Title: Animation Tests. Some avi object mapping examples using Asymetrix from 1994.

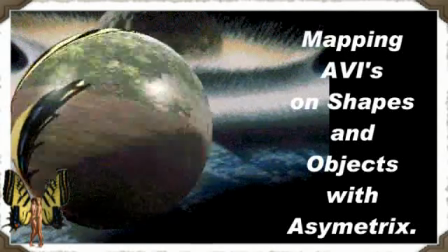0s
Okay, here we go. This is a sphere, 256 colors, with an AVI mapped onto it in Asymetrix with a simple background.
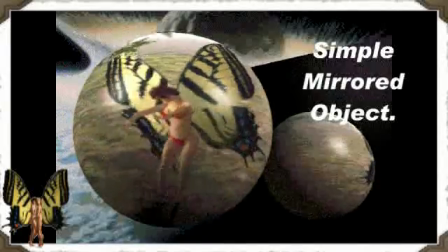9s
And here's the same thing again with a very simple plane behind it, just to show that the reflection is going all the way around the sphere.
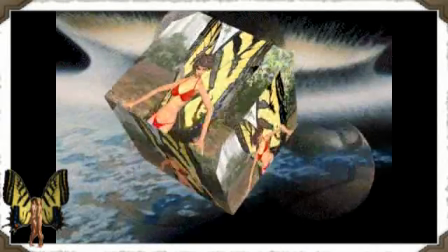19s
Asymetrix is a very old piece of software, came out in about 1992-93.
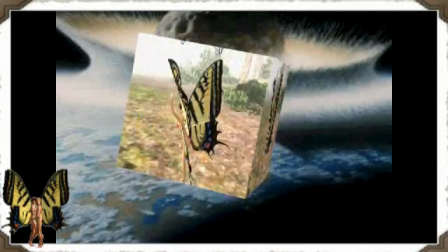23s
If you want a copy, send me an email and I'll zip up the version that came free on the cover of a magazine.
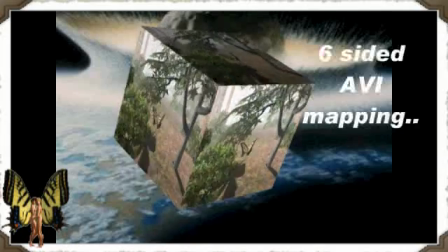28s
But this software is 17 years old now.
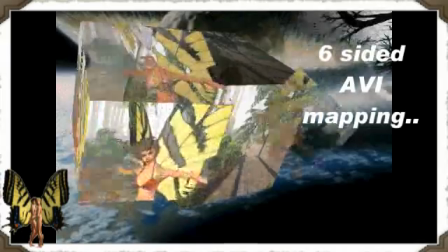32s
But you can still, with a bit of wiggling and weaving, because it has memory errors, it can't understand the degree of memory that we've got now.
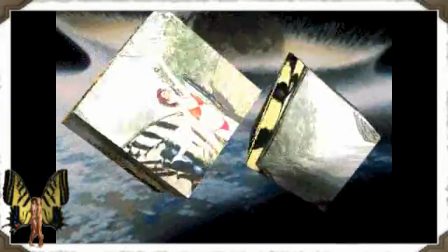39s
When this was written, 16 and 30 megs was top end. Here's a dodecahedron with the same thing mapped on it.
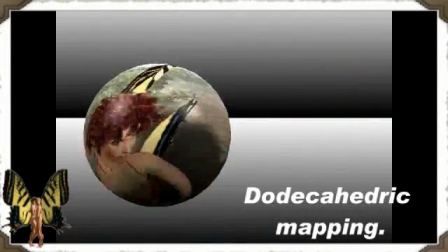47s
In fact, there are something like 200 objects inside the software itself. You can map anything onto it. Here, we can see Asymetrix said, oh, the background image is a bit too powerful for me.
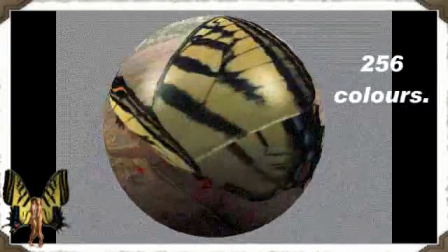55s
I won't render it at all. I'll just leave it grey. So you have to have very small pictures.
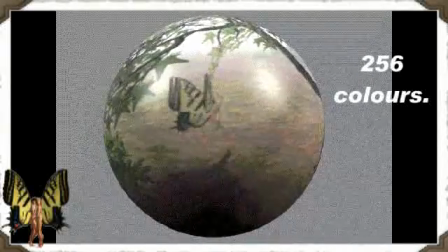60s
I think I put something on there about 4,000 pixels across, and it didn't like it. 256 colors was about 10 frames a second.
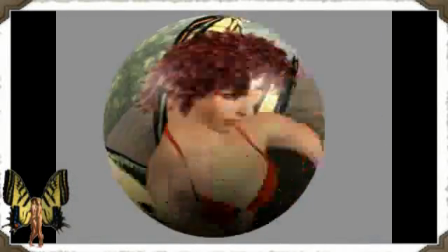67s
16 million colors was something like 2 frames a second. This is just one AVI and one object, a sphere.
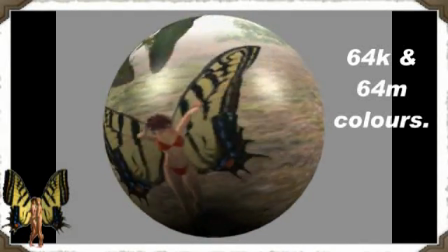73s
But the software,
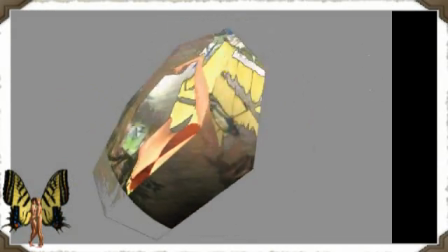76s
it was never really made for this degree of graphical stress.
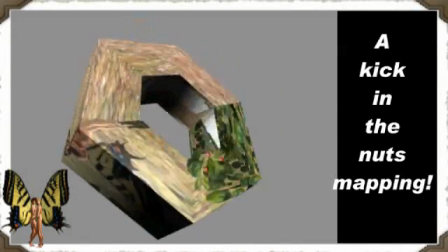84s
But it's done it. And here's a nut, and I can't get my head around the way.
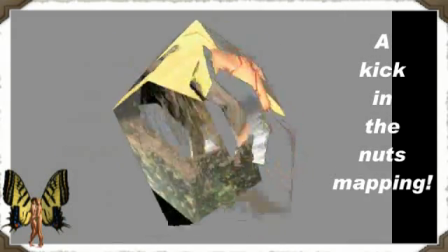88s
How on earth did they wrap the video around the 15-20 faces of this nut?
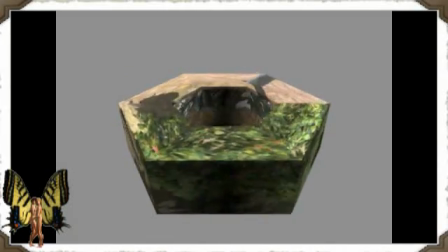94s
Anyway, it's done it. So let's take this. We want to get this into iClone. So how can we do that?
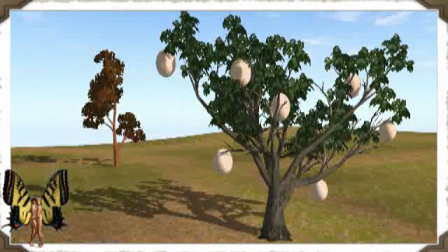99s
So fairly straightforward for the gurus, but let's just give some of the adventurous people a chance. Simple scene in iClone. Render this as your backdrop. Put your spheres, your fruit in the tree.
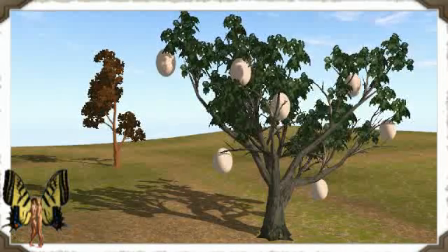114s
Okay. Render that output. You can't really move the camera around because you have to tie this in with Asymetrix. You can't really tie in camera pans in Asymetrix with iClone.
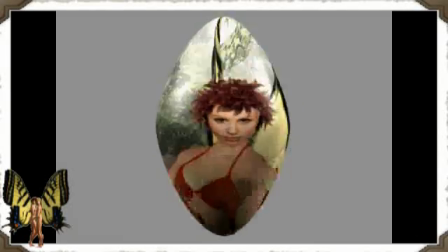128s
It would just be too much coordination. However, here's the object I'll use for the fruit on the tree.
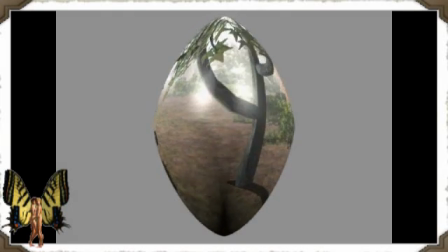133s
A nice middle grey background, which I'll use to make transparent.
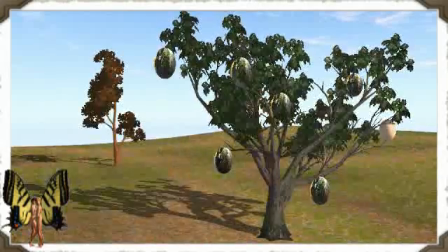138s
And then I can take that lower layer and map on 6 layers of fruit. But you see they're all sitting very far forwards. That's not quite right. And the 7th fruit is missing because Corel's Video Studio 12 only has 6 layers.
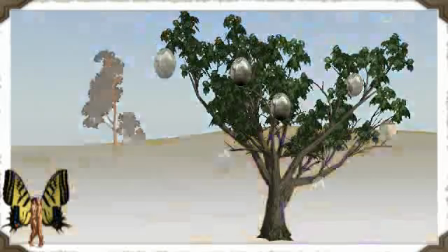155s
At 7th with the underlying animation. So you just take that output and do the last fruit.
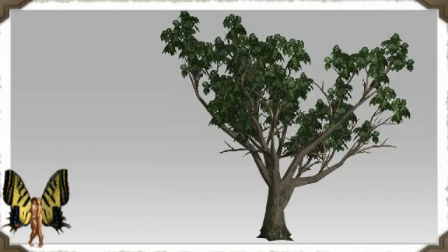162s
You need this tree to overlay on the top so that those video fruits are not sitting so far forwards and loud. And we'll chrome out the background grey and then bang up the value so far that all the other colors start to go transparent as well. And then we'll overlay this onto the tree about 20-30% transparent,
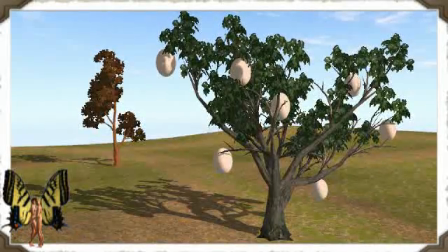183s
because otherwise they sit too far forwards that the video fruits are on top of everything. And we want them to be in the scene, not sitting on it. Here we can see the eggs, the fruits with shadows on.
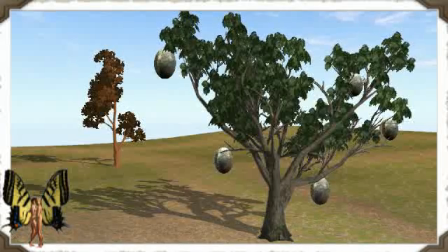195s
That's great because that's the 3D scene. Once we've added the videos, now we've added the 7th fruit, now we've added the other tree on top. Now they're shaded a little bit with the tree, they're underneath the leaves, they're behind the branches.
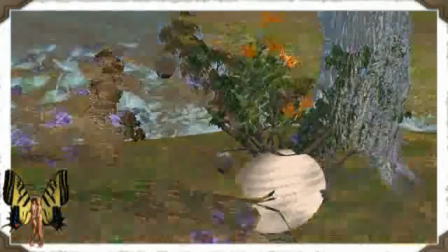209s
It's a bit more convincing. Let's take that a stage further. Let's put an egg in the grass by a tree with the plants on top.
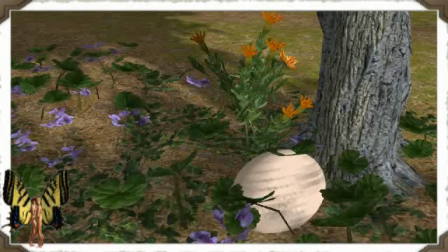216s
Once we've mapped that egg with a video, these leaves will be covered.
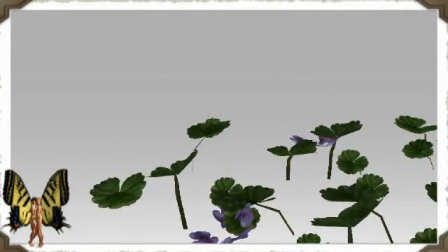221s
So we need these leaves and flowers in the foreground. Look, we need them to overlay again, so we have to make a duplicate animation of those leaves and overlay that on the video, which is this.
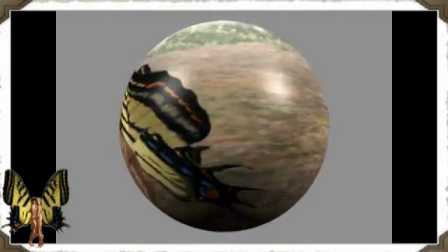230s
I remember that egg actually in the iClone scene is only being used as a shape guide so that I can reform this onto that egg.
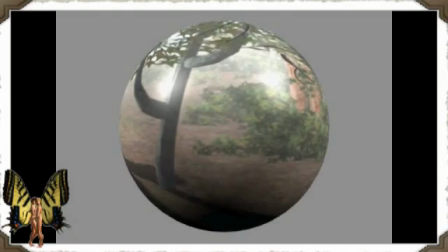238s
There's nothing stopping you from adjusting the lights in Asymetrix to suit the lights that you've used in iClone.
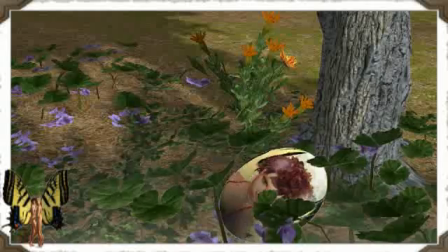243s
That works. And here we see the leaves overlaid on the video, overlaid on the background scene with the egg.